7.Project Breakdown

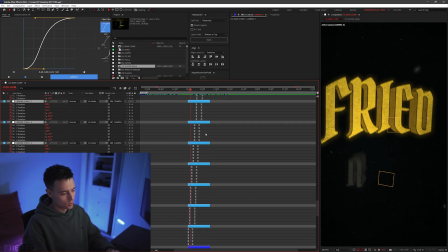8:17 So I think this is where I adapted the style that I taught you in the tutorials. So basically just animating those batches of keyframes.
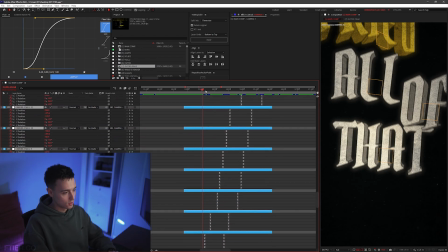8:23 So yeah, not really much to talk about here. This is all just the stuff we learned in the tutorial.
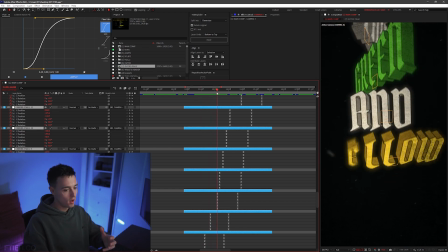8:28 So this is just me, once again, lots of trial and error to figure out sort of what rotations and what positions look good when I'm animating all this text on.
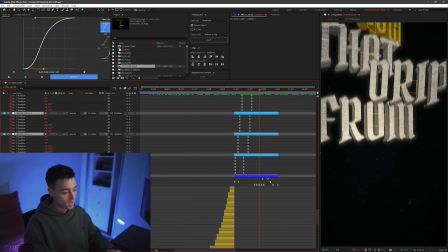8:36 And if we go down to the camera, we actually don't even have that many keyframes this time.
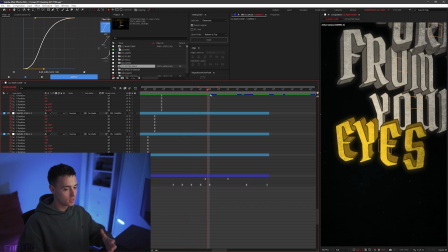8:41 It looks like just a few X and Y rotations to just give the camera a little bit more shake in certain sections.
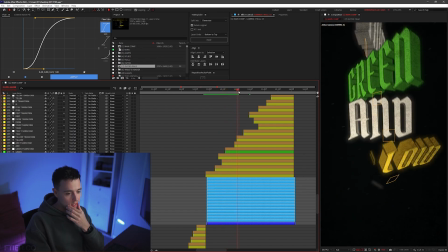8:47 So yeah, I'm gonna scrub through the edit here just to see if there's anything worth talking about.
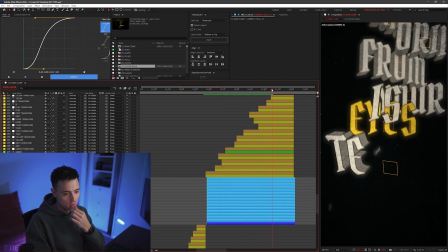8:52 Not really, to be honest. Oh, this part's cool.
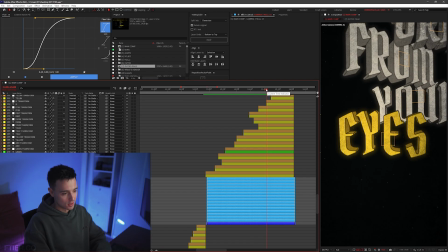8:54 So this is the first time I actually sort of pushed back in Z position as these words sort of like bounced out, which this part's kind of cool.
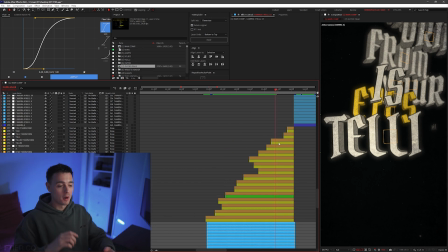9:01 It sort of breaks the flow of like constant text. All of a sudden it just sort of pops out because there was a gap in the lyrics where I sort of had time to kill.
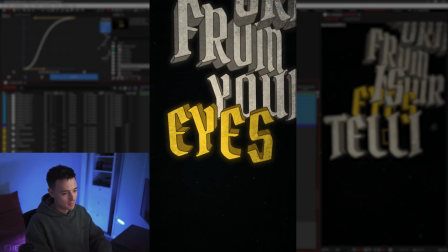9:08 So I just thought of this little pop out animation here to give that some cool flow.
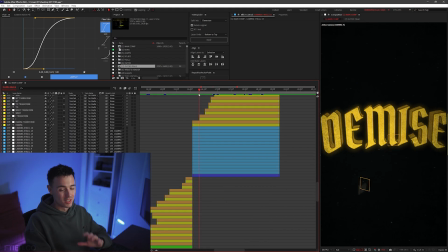9:12 And then it transitions to the right here, and that's where it goes into this next section, which this is probably my least favorite section of the edit, just because I think it looks the most stiff.
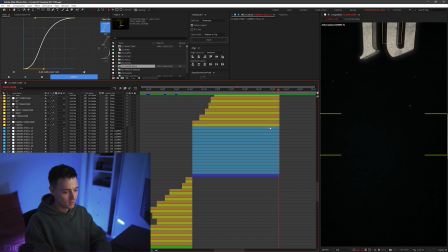9:21 It doesn't flow the best. Yeah, not a big fan of this section. I'll open up the keyframes. I'll see if there's anything worth talking about.
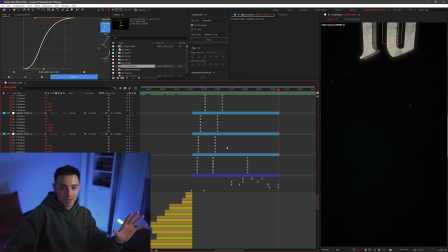9:27 Not really. Everything looks pretty standard. By the way, this is like probably 2.5 weeks worth of work. So I'm just like brushing over this like, oh yeah, this is just pretty simple.
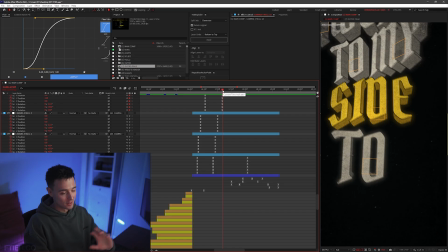9:35 Like, I spent so long doing all these animations.
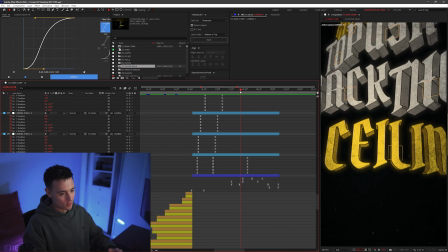9:38 There's a few things happening down here in the camera. Once again, it's just me sort of pulling the camera further to the left or further to the right to sort of make the words more readable.
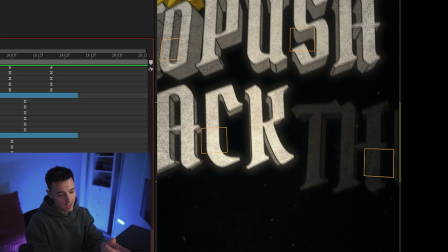9:46 And even though I did that, you can sort of see some words, like the word back there, you can't really see, and the word the doesn't really get that much screen time there.
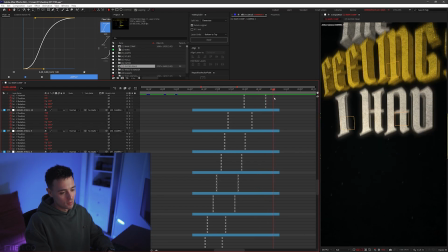9:53 So this wasn't my favorite section. But then we transition down onto the next section.
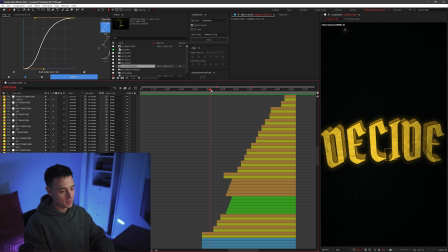9:58 And this is where the timeline looks a little bit different. So you can see these green layers here. These are basically the solo text layers, because when you see this part here, I actually did all the letters individually.
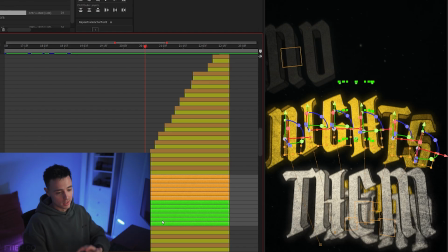10:08 So if I highlight these layers, you can see this is exactly the same as the website render. So I've just done all these layers individually and I've just animated them all on.
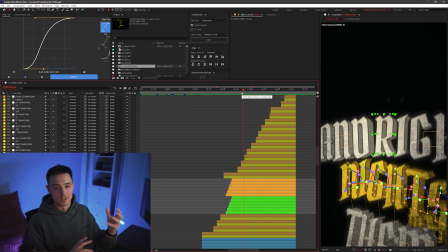10:17 And it was just to sort of break up the monotony of, you know, just this constant text, and like, it's cool, but nothing's really changing.
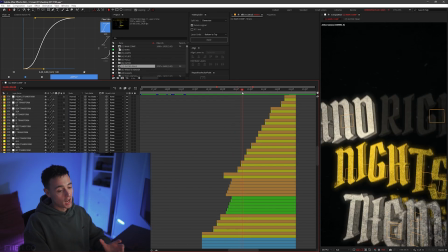10:23 So this was sort of like a nice little, like, maybe break a flow. And I really like this part where the text sort of like crawls up.
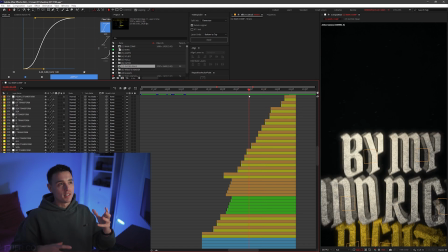10:29 So this is what I was talking about in the tutorial, where I always try to animate the camera to the position before the word,
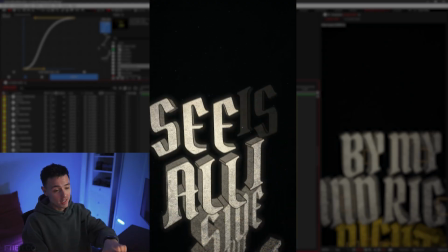10:35 because it kind of looks like the text is almost trying to catch up to the camera. You can see here that the camera is almost in this position before the text has even appeared,
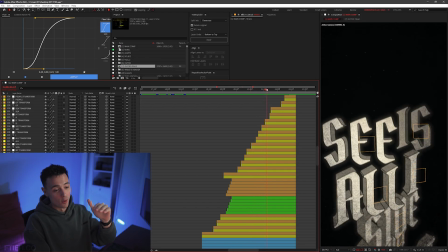10:43 and then the camera is always moving to the next position almost before the text is, and it just creates for this really cool,
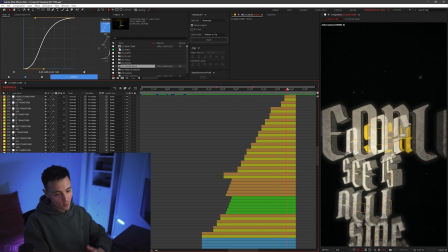10:49 like, almost ladder effect. And then the text comes forward here. So if we dive into the keyframes, we can have a look.
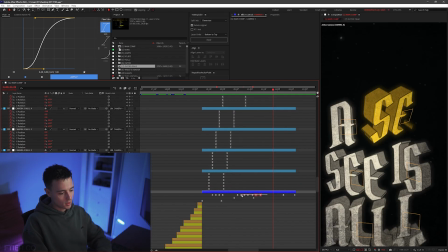10:55 There's probably not a whole lot interesting going on here. Yeah, just the same. It looks like with these keyframes here, I did some sort of like back and forth with the camera.
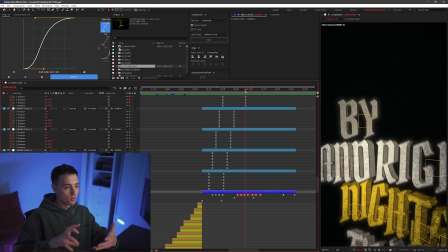11:04 You can see that's X position. So I'm actually more so just sort of giving the camera a bit more movement as it's climbing up.
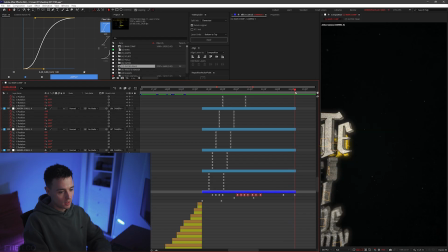11:09 But apart from that, nothing else really going on. Then we transition to the right into the next section.
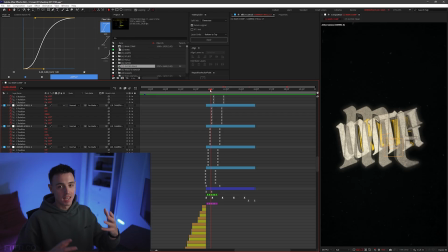11:15 Looks exactly the same. Now this is a big section, and this is sort of where I discovered that keeping every text layer animated actually gives you a really cool look.
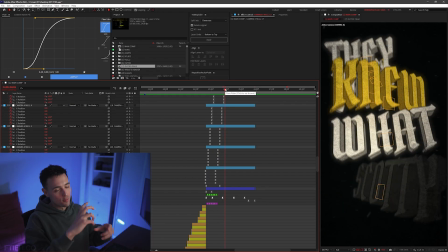11:23 So you can see this is the part where like every single text layer is rotating.
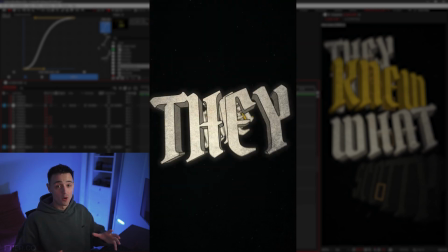11:27 I did it by accident because I just copied and pasted one of the text layers that already had an animation, and then I forgot to turn it off, and then I wondered why it looked so good,
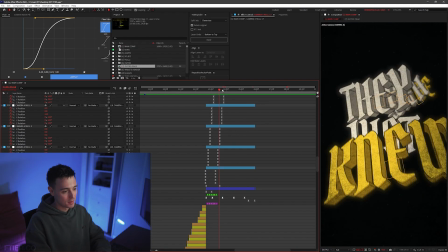11:34 and it was because every text layer was animating. And this is probably the part that I think has the most flow and looks the best.
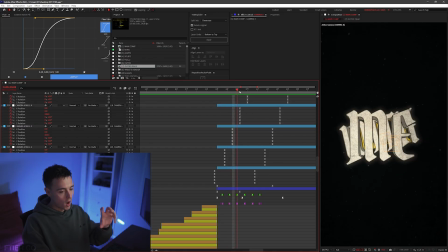11:41 These keyframes down here just look like it's just giving a little bit of Y and Z shake as I'm sort of building backwards with the text.
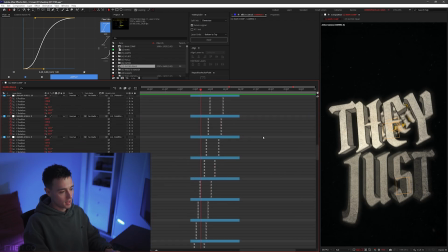11:48 Apart from that, there's not much going on.
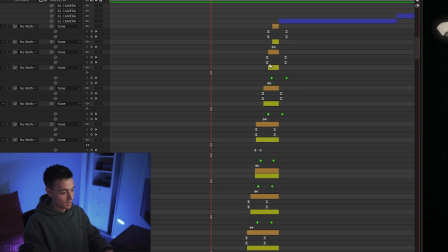11:50 So if I actually press U on these keyframes, you'll be able to see that you can see every orange layer has its own rotation animation.
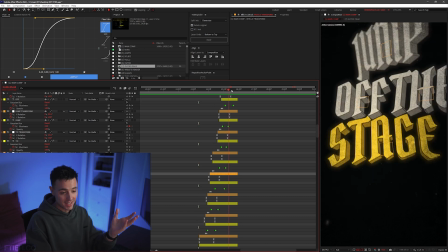11:58 And like I said, that was by accident, but it was the reason this section probably looked the best in my opinion out of all the sections.
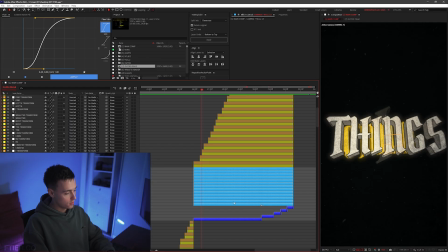12:04 And now moving on to the last section and the outro. So you can see the camera, I actually cut the camera.
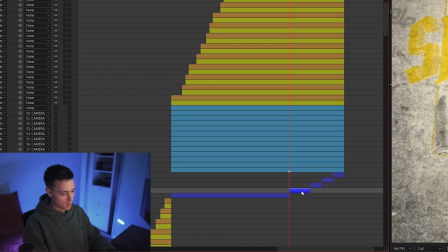12:08 So I'm pretty sure I pressed Control-Shift-D and that cut the camera, but it still kept its parent properties with all these nulls. So these cameras are still parented to those nulls.
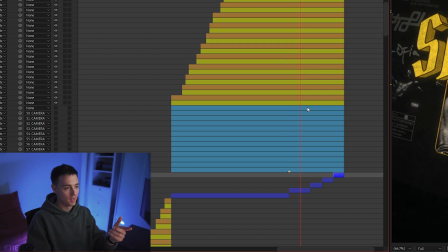12:17 They need to be, because I'm so far in X, Y, and Z space here that I didn't want to create a whole nother camera and then try and replicate the old properties.